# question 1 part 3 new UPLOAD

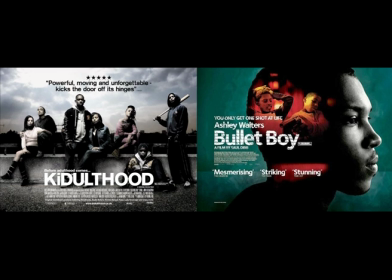I have used, developed and challenged conventions from each of my media packages.
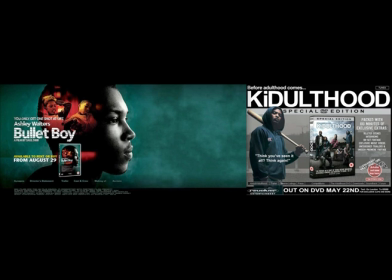Now I will look at how the conventions have been used, developed or challenged for my trailer.
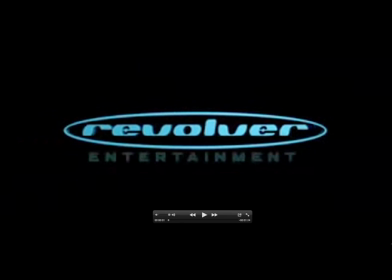I will firstly look at the conventions I have decided to use in my own trailer. We can say that I have followed conventions as I have followed the same social realism style that was used in both Kiddlehood and Bullet Boy.
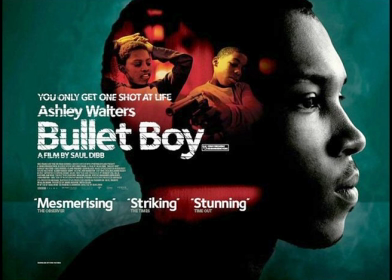I have used a narrative of creating a typical storyline.
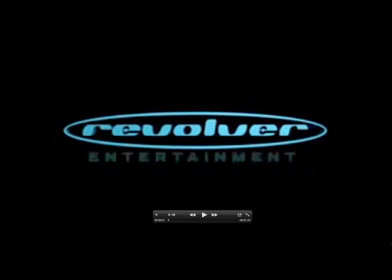For example, there is a young male that is trying to leave the gang lifestyle.
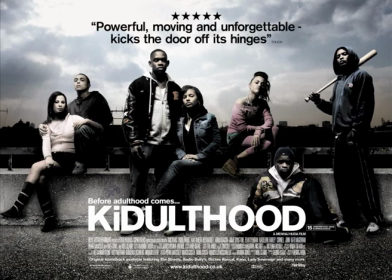This is the same with Kiddlehood and Bullet Boy. For example, in Bullet Boy, a young male has been released from jail and he is trying to better himself.
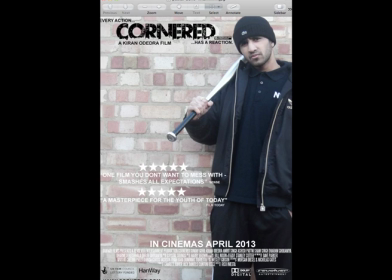This is the same type of story that I am trying to portray, and the character keeps on trying to get dragged back in.
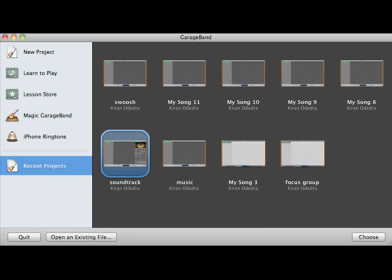I was hoping to clearly portray this by using a voiceover, effective shots and good props.
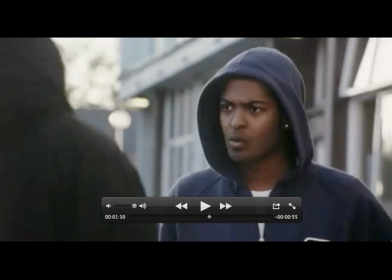In Kiddlehood there is a large rivalry between gangs. However, I have also decided to use gangs as a big influence in my trailer.
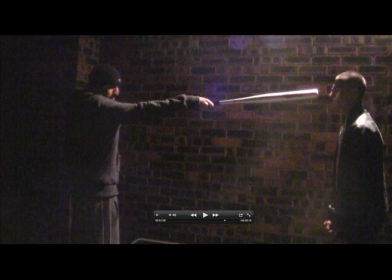Therefore, we can see many scenes where the main character is getting attacked or threatened by rival gang members.
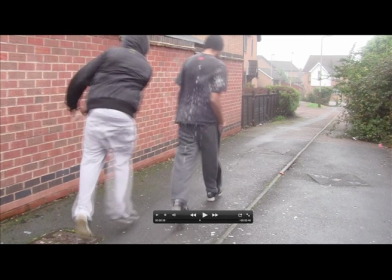By doing this, I am following conventions and keeping in line with the narrative of typical British social realism film.
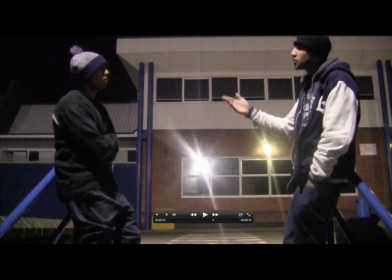I have tried to portray the fact that my main character wants to leave his life by using voiceovers and also using scenes where he is talking to friends, telling them about leaving this kind of life. And the fact that I have used action scenes of him being hurt shows that he is not allowed to leave and is being dragged back in forcefully.
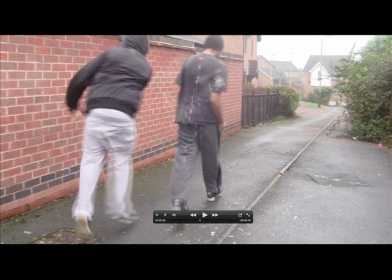When looking at the starting of the trailers, we can see that I have again used conventions. At the beginning of my trailer, we see the revolver sign.
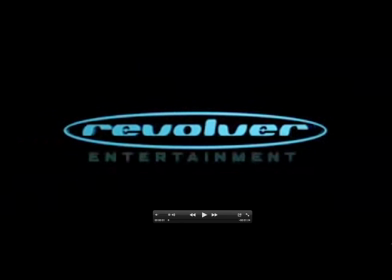This has also been done with the Kiddlehood trailer. By doing this, I am clearly showing that my trailer and film have been backed by larger institutions. This would make my film more attractive, and if somebody saw the trailer,
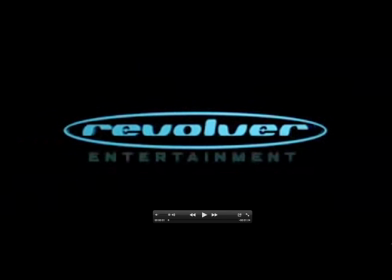they may associate my film with previous social realism films that have been made, and this could promote it and convince them to go out and watch the film.
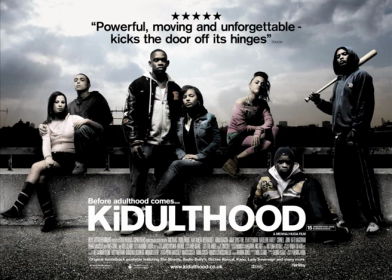I did this because Kiddlehood is already a reputable film, and they have used Revolver to make that film.
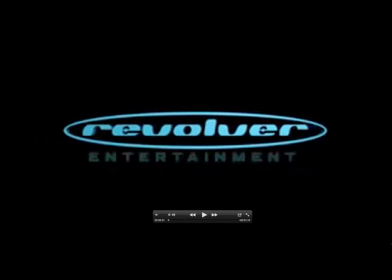Therefore, by adding Revolver at the beginning of my trailer also becomes reputable.
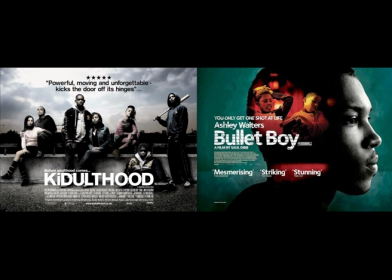When looking at Kiddlehood and Bullet Boy, we can see that many establishing shots are used to show an urban area. I have done the same. To do this, I have filmed a shot that almost shows a skyline with traffic going by.
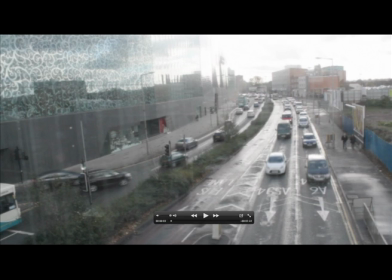Not only have I done this, I have developed the convention by speeding up the scene to almost show that time is progressing. It was very important that I followed this convention, as using location is very important, as it tells the viewer about where the film is set and also clearly shows the genre of social realism.
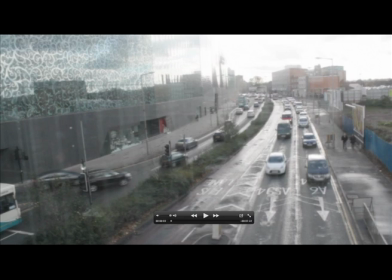When looking at the Kiddlehood trailer, we can see that as it goes on, the pace fastens.
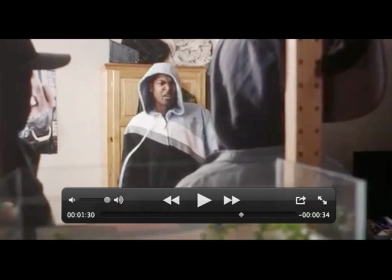I have done the same thing. To do this, I have heightened specific sounds as the trailer goes on.
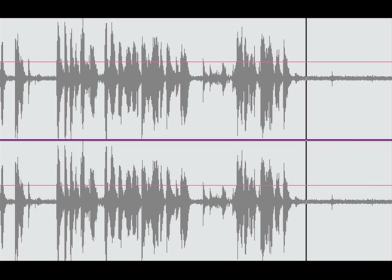For example, the soundtrack starts off quieter and progresses to get louder. By doing this, the tempo is building. I have also created a big climax at the end of my trailer through the use of the baseball bat swinging towards the camera.
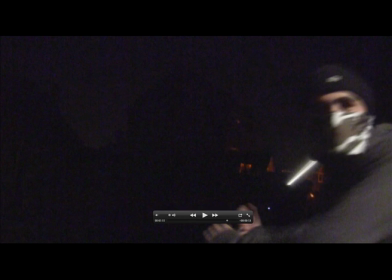By doing this, I am creating a very exciting tone to both all my media package and keeping my viewer interested.
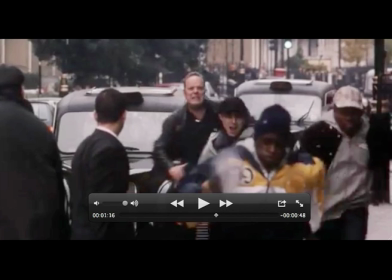When looking at the Kiddlehood trailer, we can see that there are many fighting and action scenes. I have decided to use this convention as it clearly shows my narrative and my genre.
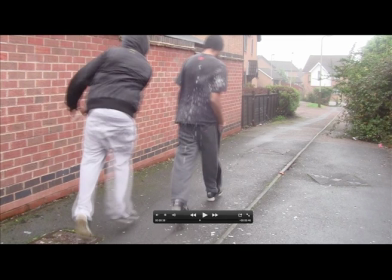To do this, I use specific scenes, like one of my main characters getting hit with lighting, and another scene where car windows are getting smashed in. By doing this, I am again showing aggression of the young characters and the struggle that the main character is facing. In a way, we can say that I have developed conventions.